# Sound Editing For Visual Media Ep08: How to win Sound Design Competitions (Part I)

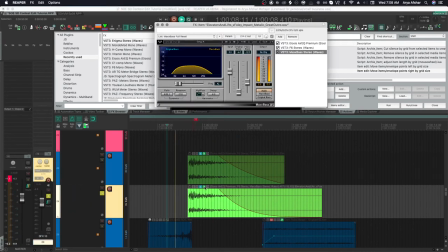(16:54)
I have, again, the same two plugins, different EQ curves on them.
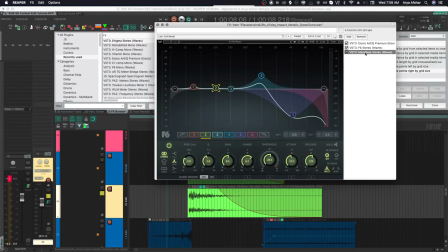(17:01)
I also have Max Bass, which is an awesome plugin for sound design.
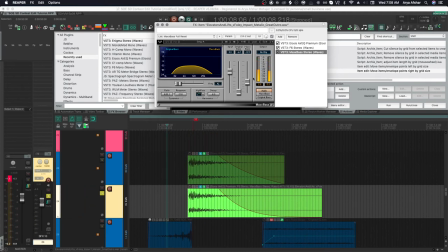(17:05)
Max Bass basically analyzes your audio's low end and synthesizes these really low frequency overtones based on its envelope. When our brain hears overtones of any sound, even if the fundamental is not present, our brain kind of extrapolates from what it hears and we perceive that sound existing.
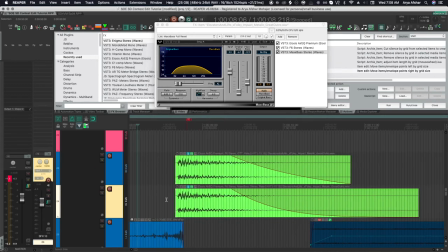(17:20)
So Max Bass can give a lot of low end impact to any sound.
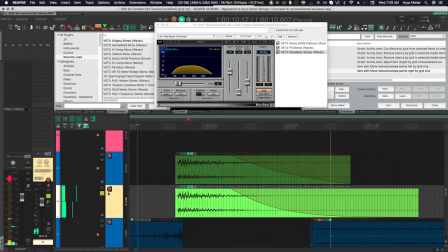(17:23)
So this is a good practice to parallel process the same audio file very differently, and each layer of that sound gives a little bit of something to the overall character of the sound. Now, layering is usually not done only with one sound, but we had a limited palette here. Normally, I'd probably use this sound for its high-end character and then have a separate audio file tasked with providing low-end impact.
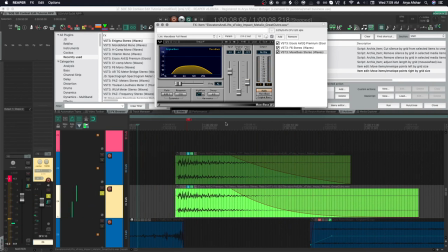(17:41)
Layering is crucial to make your sound design impactful and sophisticated. A single layer of sound is not really sound design.
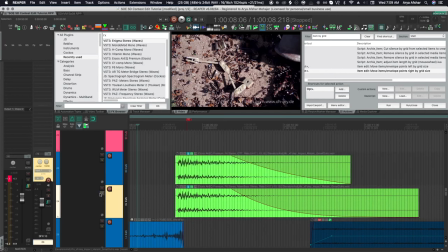(17:48)
It's through creating layers and textures that we put our signature on any project. So just to recap, we took some very boring sound.
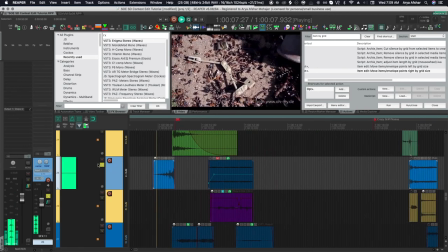(17:56)
We stretched it, we reversed it, turning it into this. And then we layered a bunch of sounds together to end up ultimately at this.
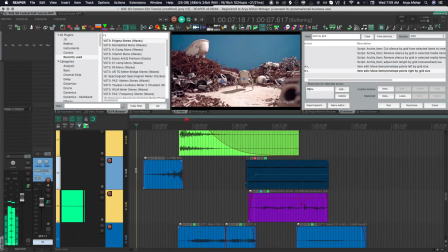(18:09)
And that's a pretty nice transition between one scene to another scene, and it really sets the tone for the whole piece.
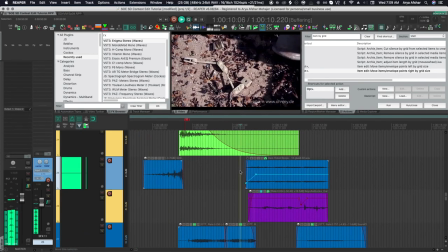(18:14)
Like, this is gonna get creepy. Then we got like a headless robot getting up, and these are mechanical sounds that I mostly got out of just taking the same sound,
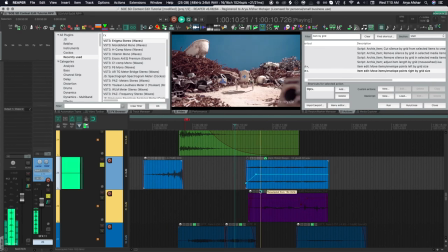(18:22)
changing the pitch and moving it around and automating its pitch and rate and envelope so that it works with the movement.
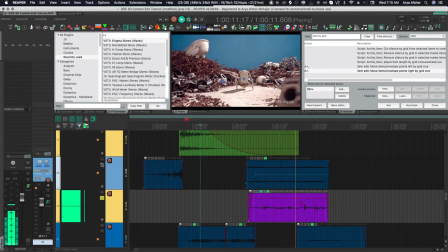(18:32)
And again, layers matter a lot. So it's the second layer. Just a little more low-endy, scrapey sounds, more creepy. That's nice to me. It really kind of latches in once the thing settles. And some digital sounds.
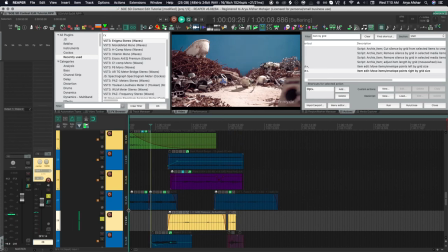(18:52)
Some just kind of foley for it moving against the sand. Those squeak.
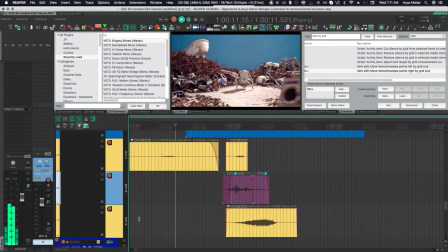(19:01)
And together they sound like this. Now the whole scene.
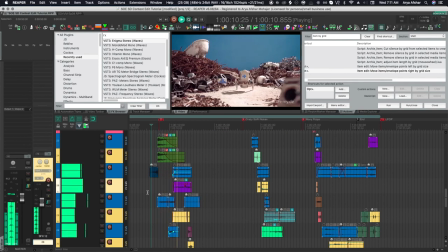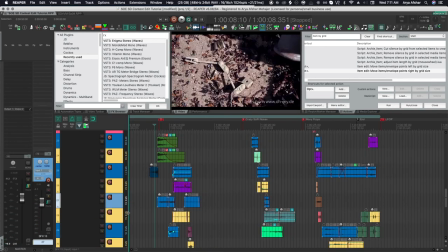(19:11)
I really like this sound. This just came out of an accident because I forgot to turn the preserve pitch off and it just sounded really glitchy, and that's exactly what I wanted.
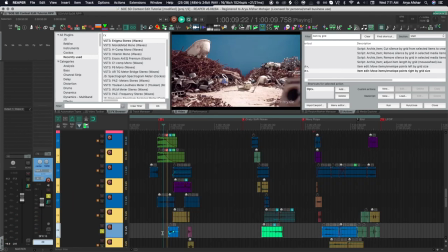(19:22)
And the origin was just that fishing beeper sound. This one was just some normal pitch manipulation. Now I can go on and show you all of my sounds, but really I just wanted you to see that most of my sounds came from some very basic sound design technique, adjusting the pitch,
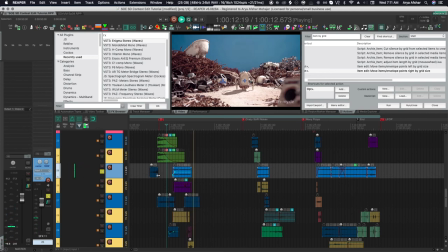(19:37)
adjusting the rate, reversing, and lots of experimentation overall. If you take 10 sounds and you create 1,000 variations of them and just play with them and experiment, you will ultimately get at least 10 or 20 sounds that are really gold and really usable in everything.
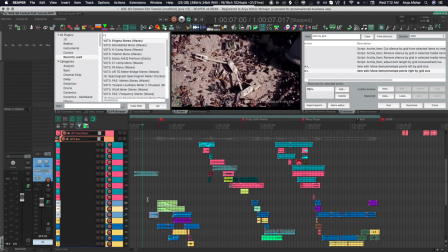(19:55)
Add to that some basic editing techniques, like, do you put your transitions on frame perfect?
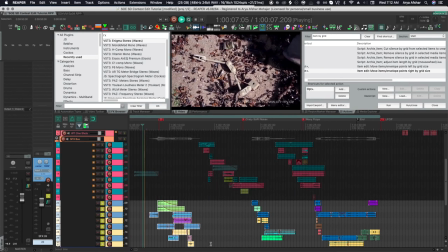(20:00)
Do you put them one frame late or one frame early?
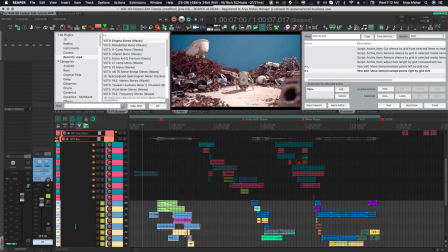(20:07)
And those things really change the tone of the whole project as well.
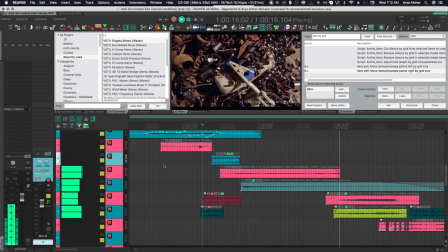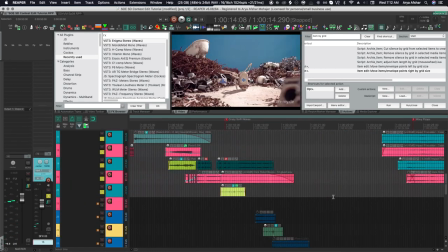(20:16)
So this whole sequence of sound you just heard was all just reversing, just pitch shifting, really basic stuff. And it keeps the whole thing organic as well, which is really nice. So let's stop the video right here. We're already past the 20 minute mark. In the next video, I'm gonna go deeper into some of the plugins I used and some other sound design techniques. And I also wanna talk more about sampling and other tricks that are used to create the robust vocalizations, which I think is the strong suit of my project. Finally, we'll dive into mixing the project in stereo, which has been requested by multiple users so far. So stay tuned for that. As always, I left a lot of crucial detail for the blog post, which comes out tomorrow, so make sure to check that out. The link of that will be in the description as well. And I'll see you next week. Bye-bye.